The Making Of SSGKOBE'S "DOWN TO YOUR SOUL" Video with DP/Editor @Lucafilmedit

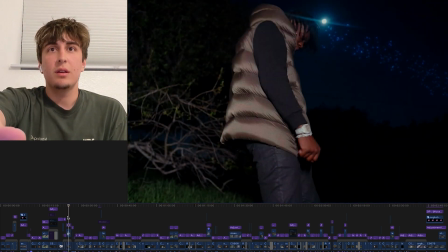236s
I feel if you take a simple kind of this video, if you break it down without everything you guys went ahead and added that was created with it, it's sort of simple, but when you go ahead and add the lighter scenes,
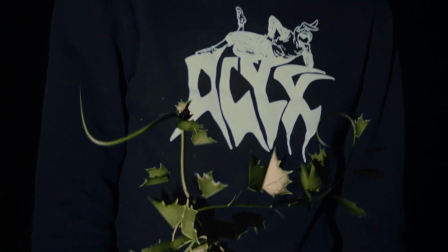246s
the flashlight scenes, the VHS, the vines, you really create a whole aesthetic and a theme, which I think, exactly,
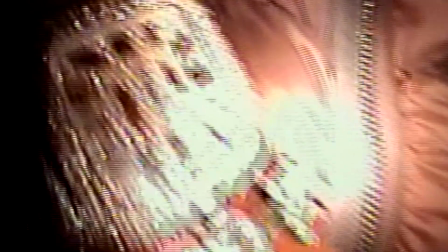252s
especially with the sound design mixed in too, you really have a lot of elements here that really took this to the next level. So whose idea was it for the lighter scenes, the flashlight? How did everything that come together? The flashlight, I had borrowed it, actually, it's funny because Jumper, the VFX artist, is from our city, and I had shot in the past with him, and I knew he had this sort of light with him, and I just went to his house right before leaving to LA, and I was yo, can I just borrow this for the trip, bro? I feel I'm gonna need it at some point. Yo, fuck it. And then I just had the spotlight, and we actually used it for 2 other videos maybe, but not in this sort of manner.
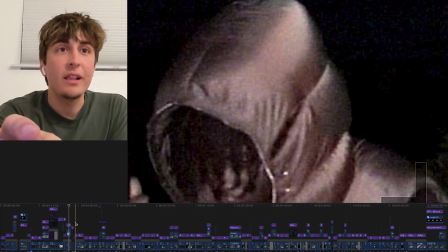281s
This was really we really made use of it, and thank God too, because it really helped. So that's that. And then the lighter, we had no plans of using that at all, but one of us had it. It was, I don't know if it was Kobe's or I was Joe, fucking, it'd be like a great idea. Just implement that. It kind of ties into like campfire-y, like night vibe. Exactly. Just having this sort of element. And I just told him like, yo, just stare at the light at night, kind of just wave it around with the song.
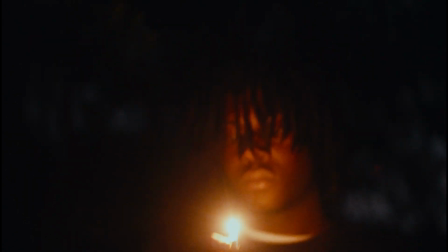307s
I don't know, it gave it like a cozy sort of feel to it. That was like kind of last minute as well. So I was like just sing while you're looking at the lighter.
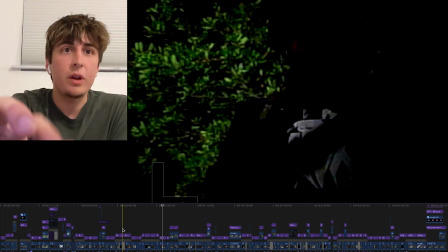313s
Like I use a lot of like fade to blacks throughout the videos, and I think that's like a main theme too.
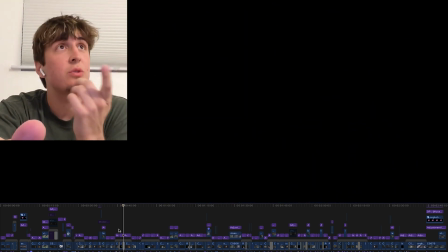319s
And actually, like I know Cole Bennett like actually used those on the, I think, Lil B and Trippy Red video.
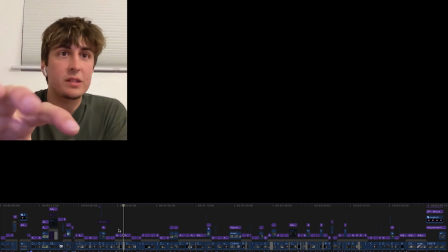324s
A lot of like fade to blacks and that, and I was like, this is actually super cool because like this is like a super like dark cozy video, and I was like, let me just use a bunch of those.
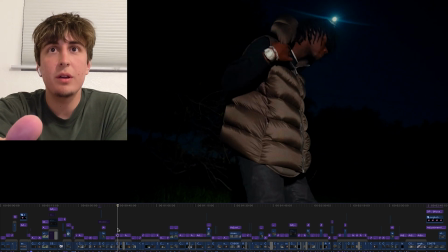331s
They're like the simplest transitions to use, but I feel like they kind of work well, like here for example. Especially with this type of video where like mainly the background shots are black, it works so well.
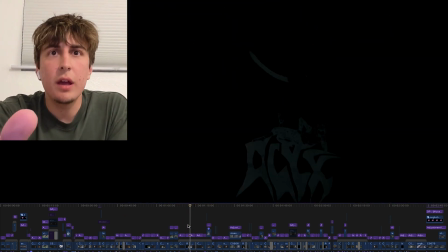340s
Exactly. Yeah, no, for sure. Like here too, and yeah, no, they just made the video a whole lot better, I feel like.
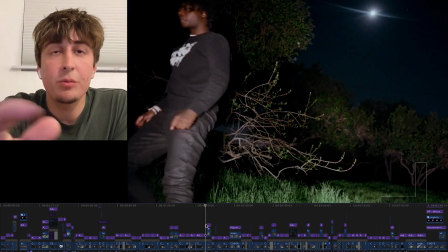346s
Especially mixed in with like the flashes you do there with the quick cuts and the sound design, man. Hell yeah, I love those flashes.
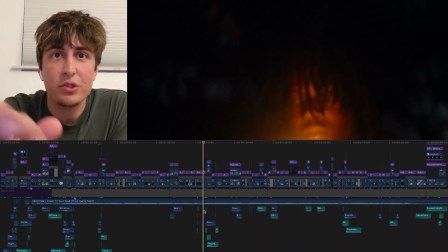351s
And like the sound design too under, like the little like scratch sound effects. This helps with the rhythm of the video.
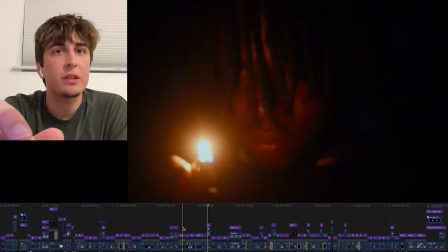356s
You know, there's like those flashy transitions, and then there's like the you know, the slow fade ins fits with the song too. So yeah, no, super proud of that for sure. So when did the idea for the VFX come about? Was that during the shoot you guys had the idea for the vines and the shooting stars, or was that afterwards? That was after. We weren't planning on doing any VFX when we shot this, but like since it was kind of run and gun, like we wanted to like bring some life to the video and like have a theme. And the edit, we were like, let's definitely like kind of spice it up at some point, but we'll see when the edit's done like what we want to do. And when it was done, we just like all looked at the video and like four brains just brainstorming, and we're like, okay, well, like what do we do? And he was like in the high grass and shit, so we were like I've seen some of Jumper's work before, and he did like implement some of those like vines and grasses like kind of moving,
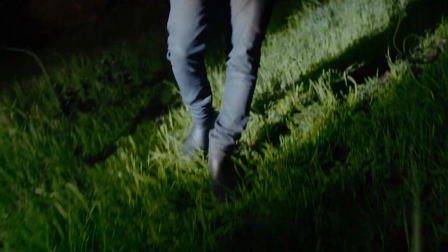398s
and I was like, let's do that, why not? Like yeah, he snapped on that. Like yeah, for sure.
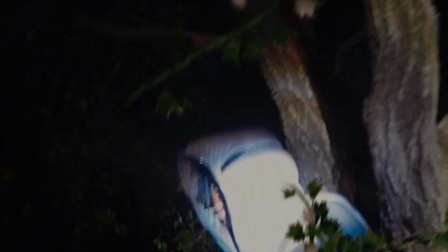402s
Having the vines like kind of fall down, like kind of wrap around his legs, the vibe, and then have the like the cute little shooting star at the end, for example.
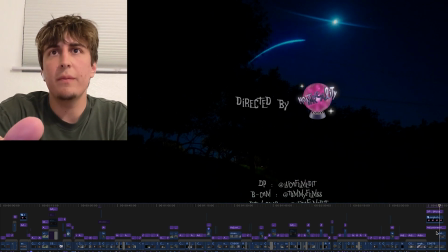409s
That was like a little plus for sure as well. Yeah. Just little touches like that, dude.
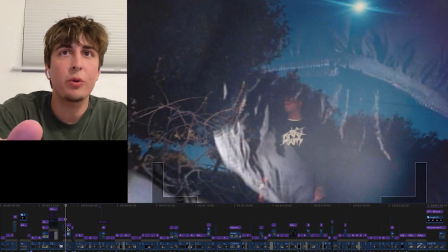415s
So sick. Exactly. Like they make all the difference. Like they're so super quick and simple, but as a whole nother level, I feel like.
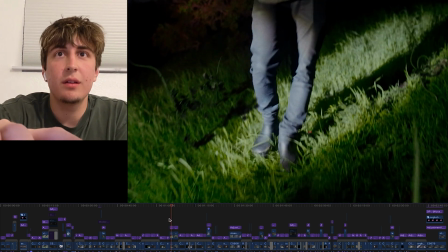420s
Everything's blended so well, especially the scene where it crawls up his body. Yeah. I feel like these are like super subtle.
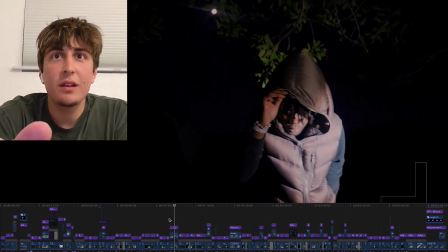426s
You have to catch. Oh yeah, man. You have to kind of catch them. Doing VFX myself, like blending it that well with the lighting and the darkness, dude.
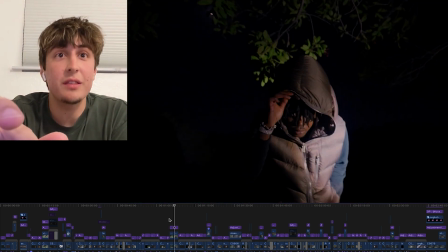432s
Like, because like when I had first sent him like the clips for the VFX, I was like, yo, is the light gonna be an issue?
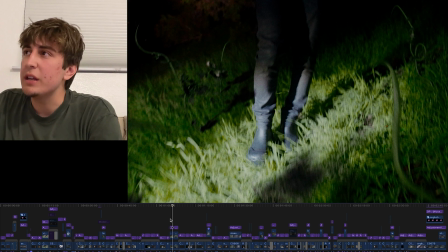437s
Because I am like kind of flashing the light on the grass, and like you like with the 3D gonna blend in, like have the light kind of go on your VFX as well.
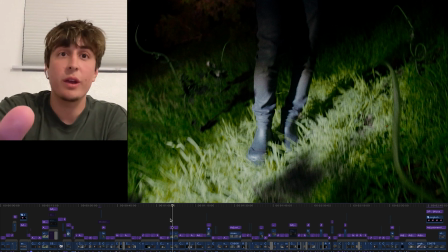443s
Like, and he was like, yo, I got it, and I was like, fuck, okay, like, I trust you. And then that all came out really great.
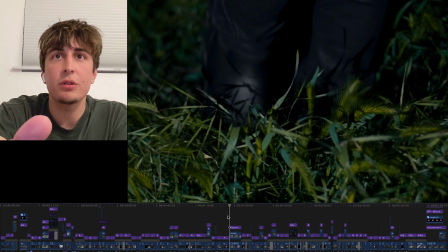448s
Dude, this is a big one for sure, and kind of wrap around his body.
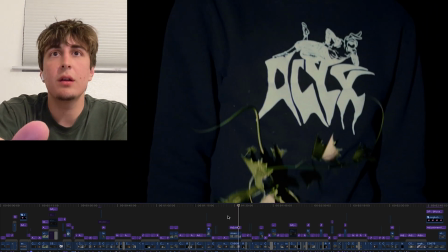455s
And then the top, shoulders, yeah, it's really cool. So how long did it take you to shoot and edit this full thing? That was probably that was a night, so it was like what, like I want to say 2 hours. Like honestly, it wasn't a big shoot. Honestly, like we did it pretty quick, and then the editing took like maybe a week, maybe like on and off. Obviously, like not 24 hours, but yeah, maybe a week and a half or so. You guys also had a bunch of other stuff going on with like Dom and Jose, like you said. And, exactly.